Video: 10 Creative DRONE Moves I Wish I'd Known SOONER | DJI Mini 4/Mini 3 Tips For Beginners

For the music,
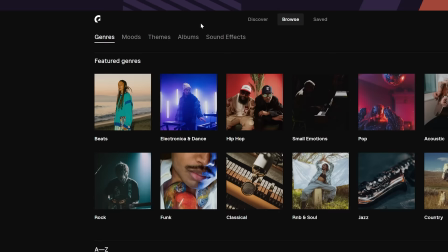Epidemic Sound has another great feature that recommends music based on other songs you've downloaded and I just selected one of these but you can search based on genre, mood and themes. It's really that simple to get professional results.
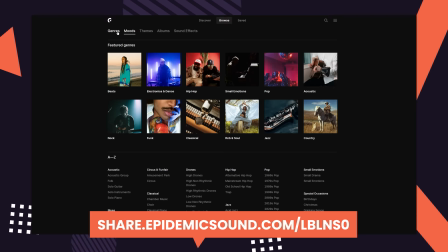If you want to give their platform a try you can use the link in the description below to receive a free one month trial.
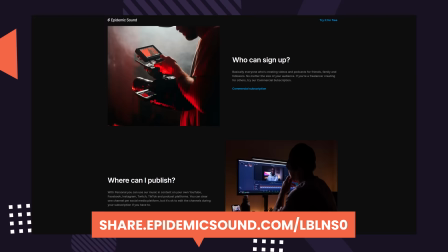And here's the best part. Any music or sound effects that you use during your trial will remain safe and protected even if you cancel your subscription after the trial is over. So you have nothing to lose and if you're looking for music or sound effects for your drawn videos then I recommend you give Epidemic Sound a try.
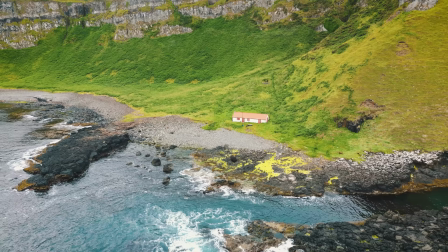The link is in the description below. Pullback Twist. The pullback twist is a move that always gives super cinematic results and it's one of my personal favorites.
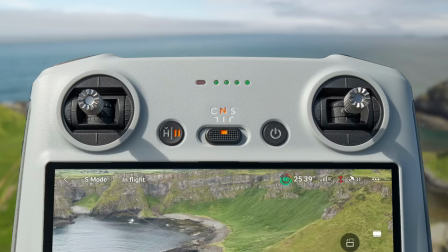It's also super simple to do. Start with your subject slightly off center and then start flying backwards by pulling back on the right stick. At the same time, slowly turn right or left to bring your subject into the center of the shot by moving the left stick left or right, but only by a small amount.
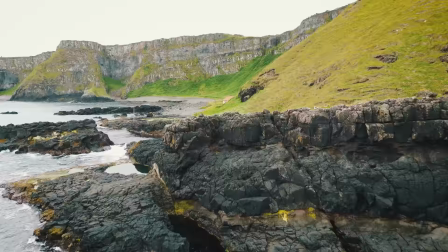And that's it. A really easy to do move that looks epic. Over the hump.
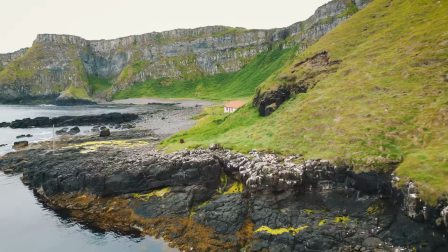If you are looking to add a sense of excitement to your drone sequences, then the over the hump move is a must try.
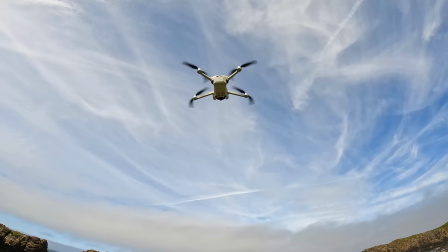Find a subject such as an arch or a cliff edge,
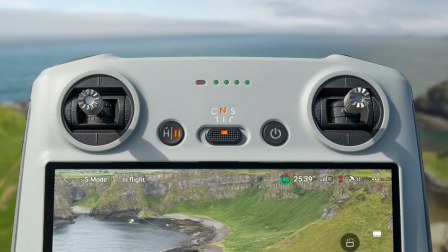put the drone in the air lower than the top of the subject then start to fly forwards towards it by pushing the right stick forward.
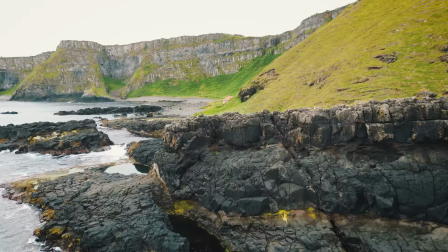As you get close, ascend the drone by pushing the left stick up to fly over the top of it and then once clear pull down on the same stick to lower the drone again.
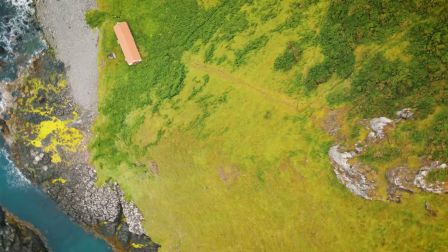This gives this epic motion and can reveal a new location in a cinematic way. Top Down Turn.
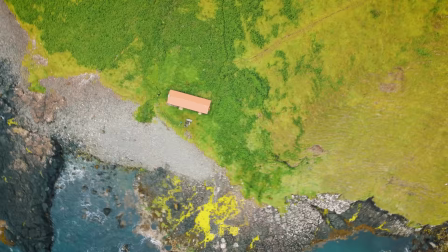The top down turn takes the top down slider to another level and is a great move to showcase your subject and its surroundings.
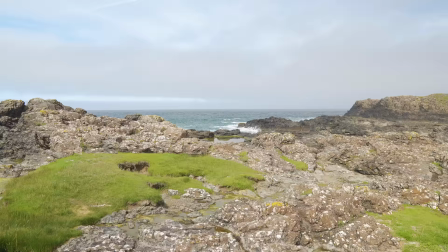Start with drone off to the side of your subject and the gimbal pointed straight down.
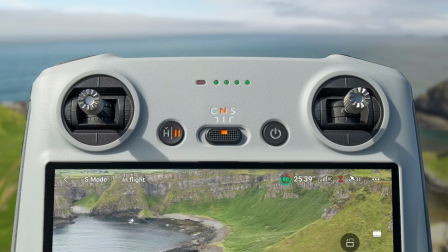Start to fly left or right towards the subject by pushing the right stick left or right and at the same time turn the drone to start an orbit motion by pushing the left stick in the opposite direction.
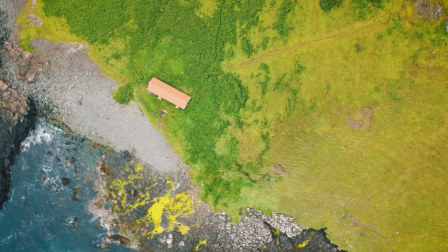Keep the sticks in this position as your subject passes into view and then as it moves out of frame again.
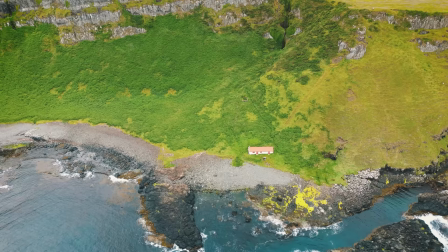The key to this move is keeping the stick steady once the move is started and this move can be used almost anywhere and always looks fantastic.
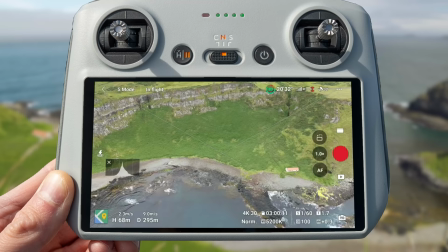Slider Descend. Now for a new take of the traditional slider, the slider descend.
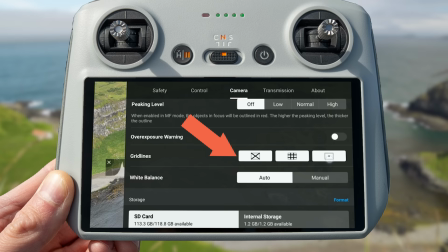Line your drone up parallel to a subject and to help with this you can turn on grid lines and settings under camera and then scroll down until you see the grid lines icons.
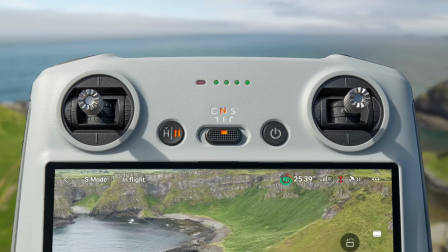You can then use these grid lines to make sure you are perfectly parallel with your subject.
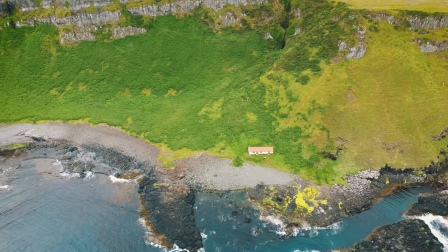To start the move slide either right or left by pushing the right stick right or left and at the same time slowly descend by pulling the left stick down.
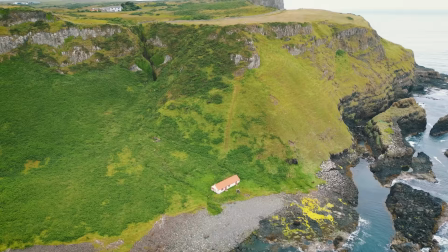This motion looks super cinematic and will take your productions to another level. Gimbal Down Orbit.
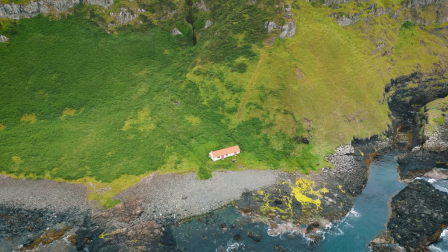The gimbal down orbit is a way to take the traditional orbit move and turn it into something your audience won't have seen before.
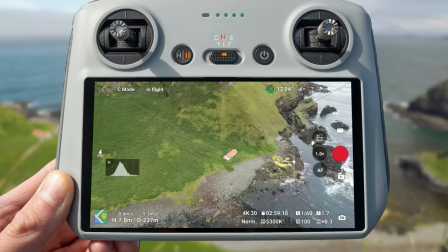It adds a third motion that will make your clip super cinematic and creative. Start with your subject in the center of the screen but the gimbal up at the horizon.
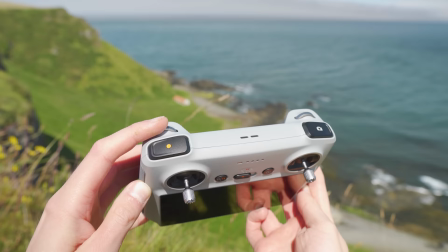Start in orbit to the right by pressing the right stick right and the left stick left or in orbit to the left by pressing the right stick left and the left stick right.
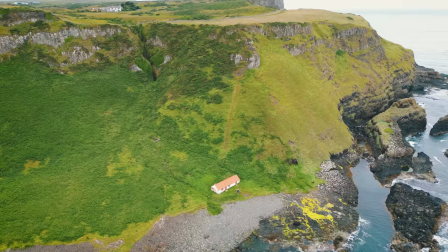As you orbit using the scroll wheel on the back of the controller slowly bring the gimbal down.
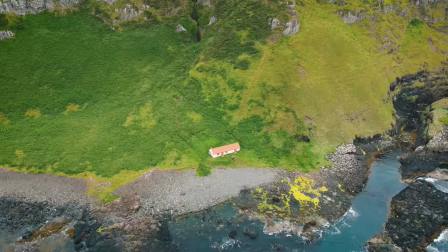This is a slightly tricky move as it requires a lot of controller inputs but once you get the motion started just hold your fingers in place to achieve this epic move. Now that we have all 10 creative drone moves let's edit them together into a short cinematic video along
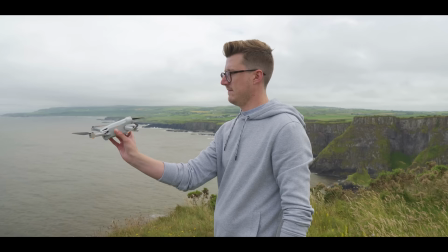with sound effects and music from epidemic sound and transitions and color grading to see what's possible.
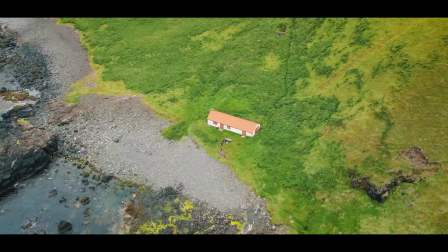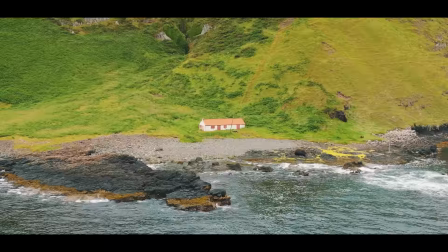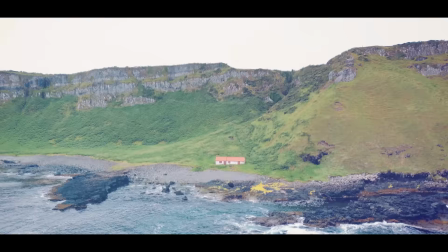So that's 10 creative drone moves I wish I'd known sooner and hopefully now next time you head out flying with the DJI Mini 3, Mini 2 or any other drone you know a few new creative drone moves you can use to spice up your videos. Which one was your favorite? Let me know in the comments down below. Now if you've liked this video and you've learned something new please let me know by giving me the thumbs up and clicking that like button down below.